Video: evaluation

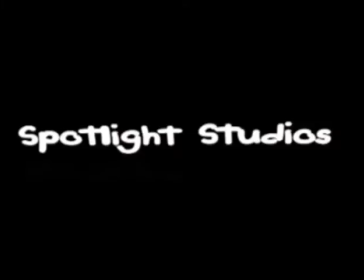2s
This is our ident. We like the name Spotlight Studios because it had kind of alliteration, and it had a connection, strong connection with the media industry.
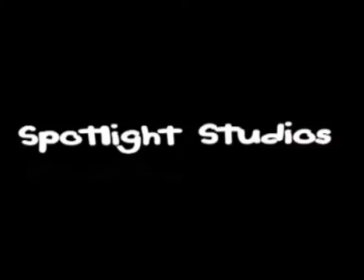15s
We made the ident using Adobe After Effects and the 3D technology in the program, and yeah, we thought it had quite an effective look.
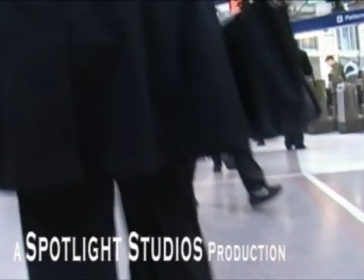30s
These are the titles, just to show who worked on the piece. We liked them because they were quite simplistic, just being white on the screen. Also, they didn't take up the whole frame, so it didn't distract or detract from the piece.
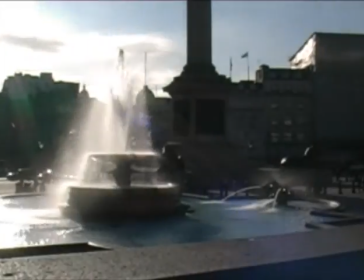49s
This is an establishing shot of Trafalgar Square.
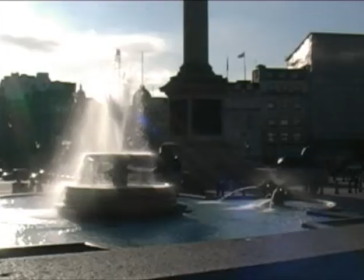53s
We liked it and decided to use it because it was a nice smooth shot, and the lens flare thought worked quite well. We've used several establishing shots of various locations in London. We thought it would give the piece a sort of a bigger, a wider scale. We go into more detail in the location scout videos.
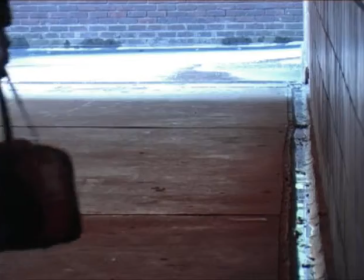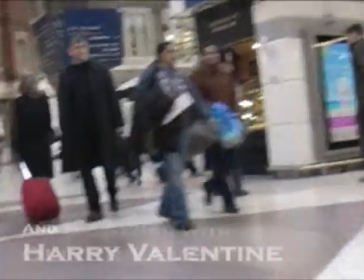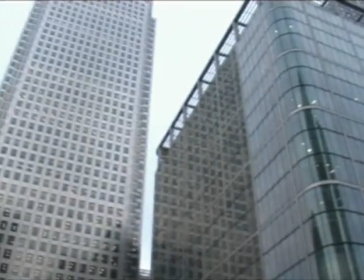81s
We knew the soundtrack would be a very important part of the piece.
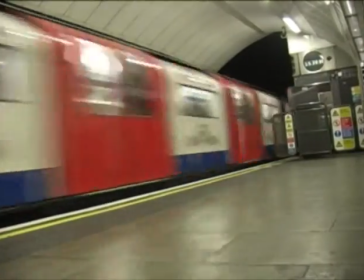85s
We got the soundtrack from a product from videocopilot.net called ProScores.
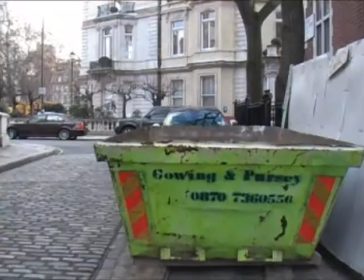91s
There's some very good stuff on there, and we found this because we liked it because it was very tense and a nice big build up at the end of the track.
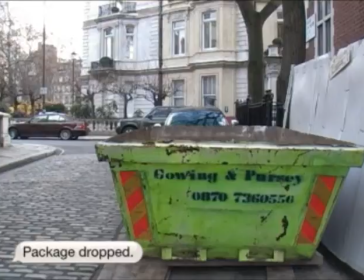104s
We decided to add a couple of text messages during the piece to add a bit of clarity to the piece. So some viewers in the initial screening said they were a little confused as to what was going on.
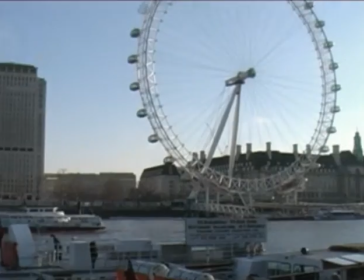119s
We kept the ambient noise of the train station throughout pretty much the entire piece.
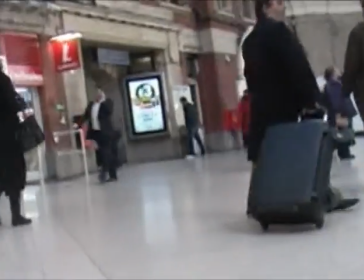126s
We thought it added gave you a sort of connection with the station and how it sort of evolved around the station.
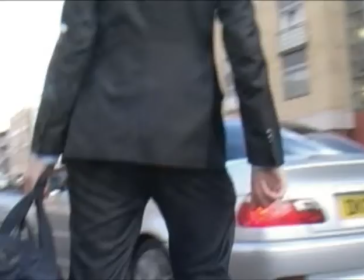134s
Because of the nature of the locations and what we wanted to get out of some of the shots, we filmed several of them with a handheld camera. Unfortunately, this meant that some of the shots were a bit shaky and not very stable.
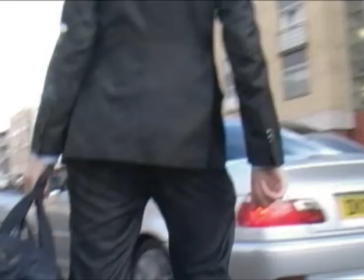147s
We corrected this shaky footage using the newest version of Adobe After Effects and an effect called Warp Stabilizer.
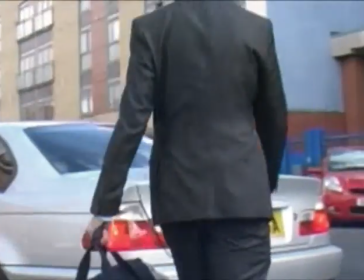156s
This basically analyzes the footage and makes it stable.
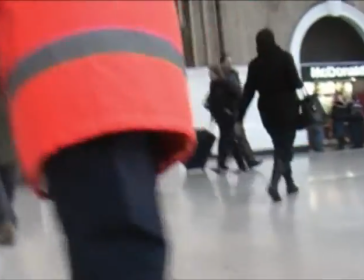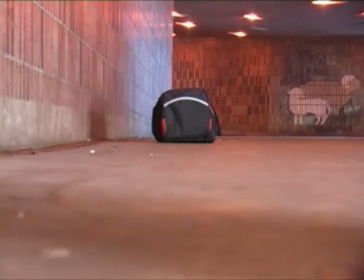165s
We filmed in several locations, some in Maidstone, some in London.
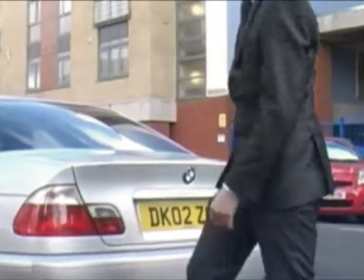171s
We decided to film in London as it gave the piece a bigger, larger scale, and because there are many locations in London that are very famous.
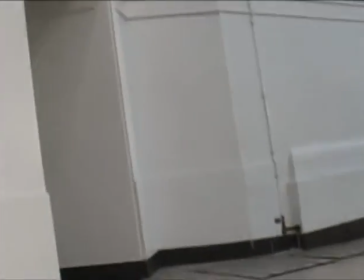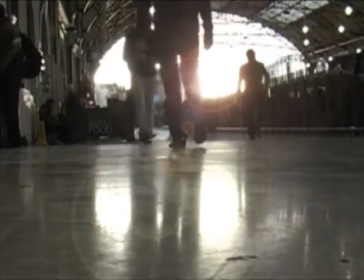188s
We added a lens flare at the end of the piece.
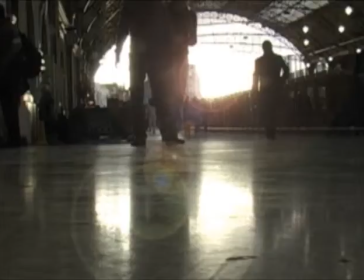193s
We thought it gave a nice feel to the end. It looked quite good as well, and it gave a good transition from the main footage to the title.
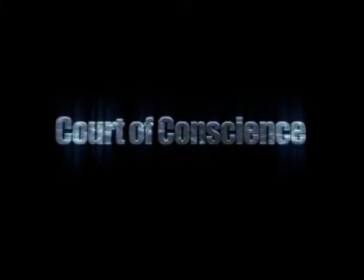205s
The title, Court of Conscience, was thought up. Sort of, we thought about the morality of what the characters are doing in the film, and it sort of just runs along those lines.